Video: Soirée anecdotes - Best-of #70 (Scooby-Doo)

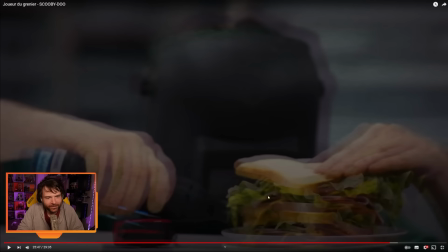3948s
Ce délire de Samy avec les fameux sandwichs à Samy, c'est un truc, c'était... On voulait absolument le placer, même si ça servait à rien, c'est pas prétexte à gag ou quoi, mais c'est tellement présent dans les Scooby-Doo, en fait, Samy qui bouffe, que...
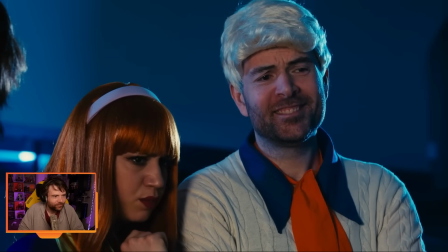3964s Et voilà le travail! Et à quel moment une cabane à oiseaux va nous permettre de capturer un fantôme?
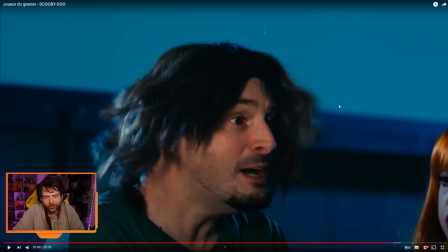3970s Cabane à quoi? Mais le fantôme sera bientôt là!
Alors, il y avait tous des. Voilà, tout évidemment, vous avez compris le gag, tout ce délire, c'est qu'on fabrique un truc, ça met une éternité, au final, ça ne sert absolument à rien.
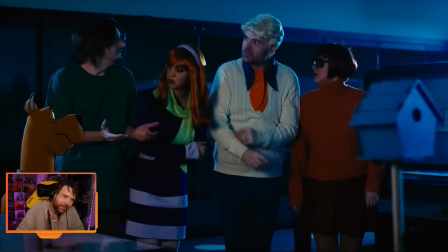3978s
Sauf qu'en fait, si, ça sert quand même à quelque chose.
Pas de plan! Il arrive!
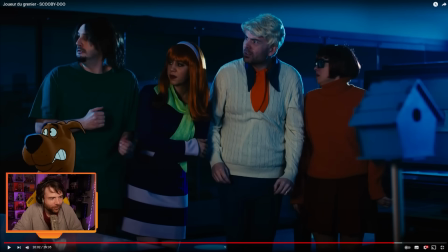3984s
Alors, petit détail juste pour dire, attends. Il y a le reflet de Scooby-Doo dans la vitre! Attends, il y a ma caméra devant.
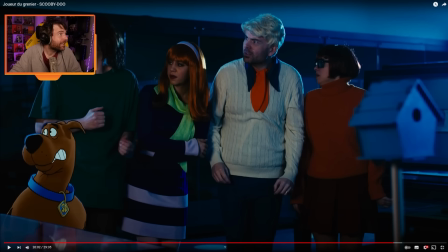3991s
Mais regardez! Là, il y a même le reflet de Scooby-Doo dans la vitre en bas à gauche.
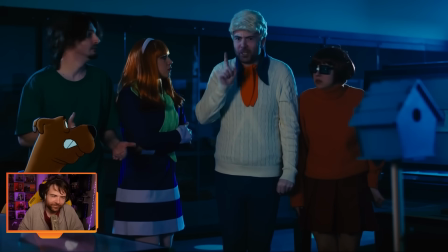3998s
Donc pour vous dire le niveau de détail...
Écoutez les amis, pas de panique, on fait comme d'habitude. Samy et Scooby, vous servez d'appât et vous ramenez le fantôme jusqu'à nous.
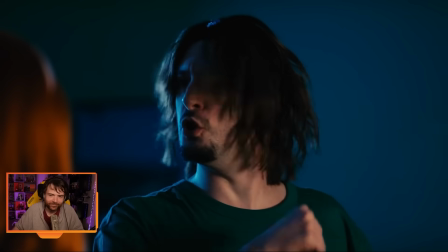4004s Ah non! Ah non! C'est toujours nous qui faisons les appâts, c'est pas juste!
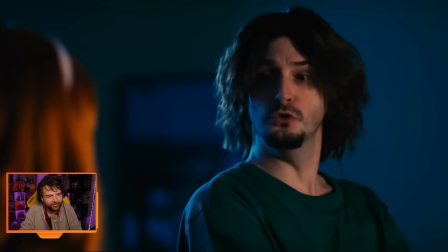4009s Tu le ferais pour un Scooby-Scooby? Non! Hors de question! Deux Scooby-Scooby?
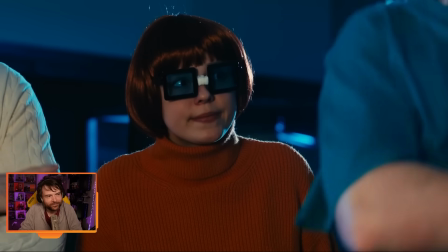4015s Non! Je suis pas un chien, ça marche plus! Trois Scooby-Scooby et un petit sachet de cocaïne.
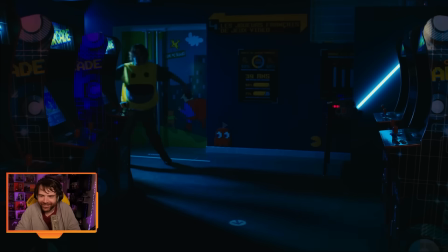4024s
C'est trop mignon la manière dont elle dit. Il y a un petit sachet de cocaïne.
Gros comme un ballon et jaune comme un citron, c'est Batman.
Alors pareil, hein, là aussi, hein, le chien n'est pas là, hein, et pourtant il y a son ombre. Donc également, dans le souci du détail, cette scène, je sais qu'elle a pris beaucoup de temps.
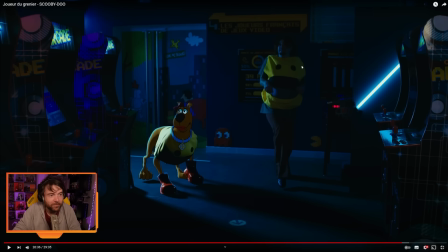4040s
Parce que bon, déjà, il a fallu refaire le modèle de Scooby-Doo en l'habillant comme Miss Pac-Man. Parce que si Bob est habillé en Pac-Man. Le chien, il est habillé en Miss Pac-Man, du coup. Et il a fallu aussi surtout faire l'ombre au sol. Enfin voilà.
Allez, viens là, sale fantôme! Enfin, viens pas trop vite non plus!
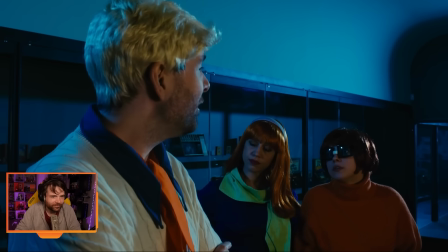4059s Et nous, on doit faire quoi au juste? Daphné, Vera, vous deux, vous faites exactement comme d'habitude.
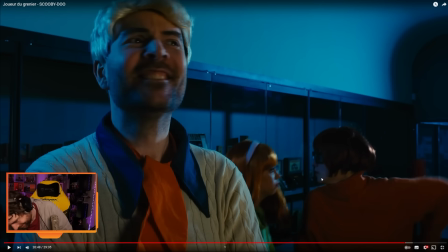4065s
Alors, là, elles se battent dans la première version. Dans la première version du script. Je leur disais, ah, vous, Samy et Vera, faites exactement comme d'habitude. Et juste, je partais et commençais à se rouler des pelles en mode. Mais c'était dans le truc, c'était toujours dans ce délire de Daphné m'avait quitté et du coup elle revivait sa vie.
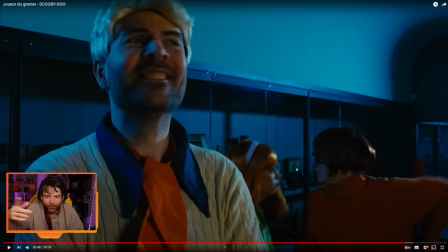4085s
Enfin voilà, donc c'était ça. Mais finalement, on a modifié pour pas que ça fasse en mode genre ah oui, donc c'est les deux meufs, donc forcément c'est des objets sexuels quoi. Donc on a fait. Oui, je sais que vous préférez cette version, mais tant pis, faudra vous contenter de celle-là.
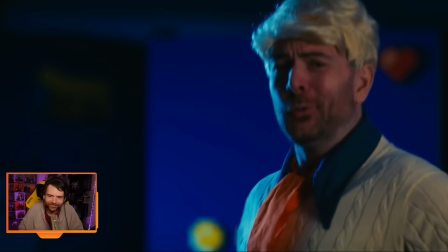4103s Et pour finir, la cerise sur le clou du gâteau final, Goo Banane.
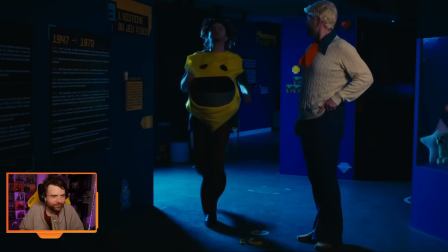4111s Ah, il est juste derrière nous.
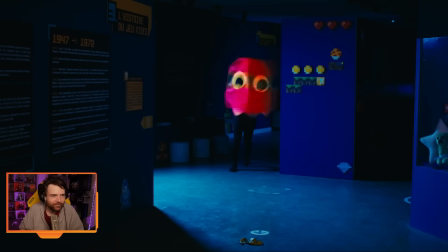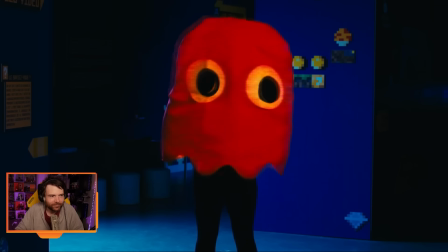4119s Oh, les pots de bananes qui traînent sales. Oh, les bananes, tu les bouffes et tu les jettes après.
C'est pas le musée de ta mère ici, hein. Et du coup, sur ce que je disais, sur la cabane à oiseaux qui ne sert à rien et qui si sert à quelque chose, c'est que bon,
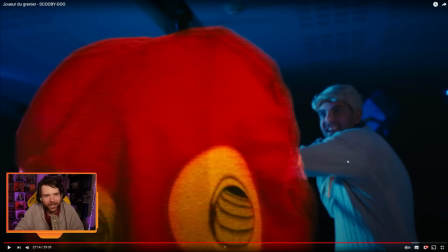4131s
on le voit pas beaucoup. Mais je la somme avec la cabane à oiseaux. Comme quoi, donc il y avait tout ce délire de putain, on a fabriqué un truc qui sert à rien et en fait, si, ça sert parce que c'est l'élément déclencheur à la fin.
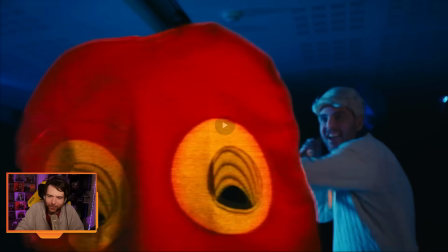4141s
Voilà.
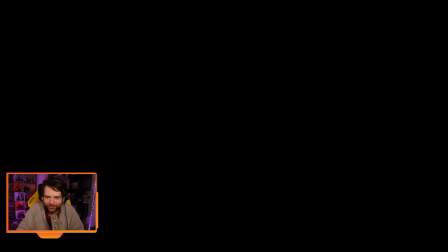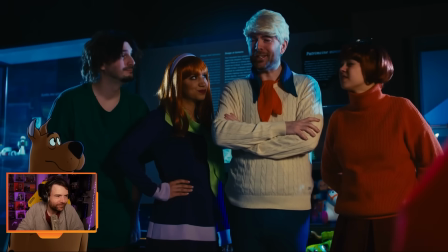4147s Eh bien, les amis, voyons qui se cachait derrière ce masque.
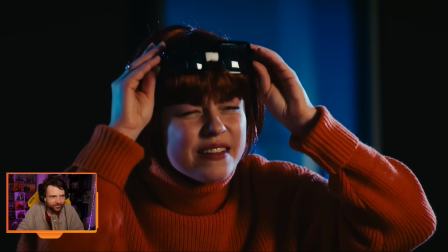4153s Fred ? Batman ? Ah, Fred. Ha !
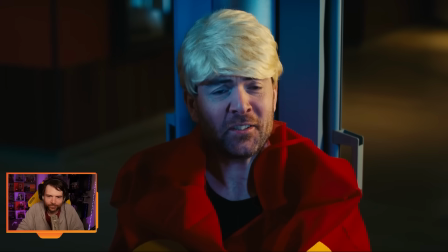4158s J'en étais sûr. Oui, c'était moi. Je sentais que l'équipe avait besoin d'une véritable affaire pour se remotiver.
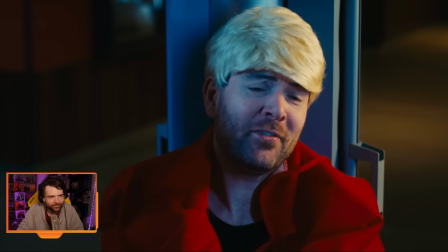4163s C'est pour ça que j'ai inventé toute cette histoire d'oncle de Daphné qui est en réalité mort depuis des mois. Pardon ?
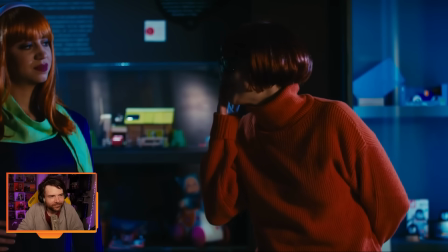4169s Et les fantômes ? Mais il n'y a jamais eu de fantômes, Scooby !
Évidemment, on a le déroulé classique à la fin.
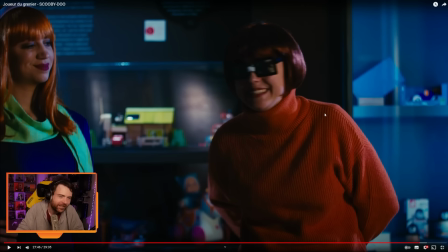4176s
Le fantôme se fait capturer. Vera explique ce qui s'est passé.
Car en réalité, Fred...
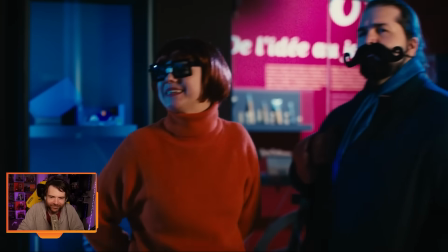4182s
Et Scooby ne comprend rien. Enfin, voilà.
...avait un complice. Mais quel est donc tout ce random ?
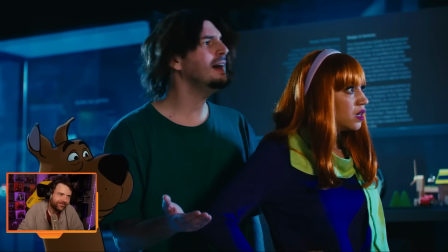4189s Fred ? Fred ? Attendez, quoi ? Oui, effectivement, tout ça n'était qu'un montage.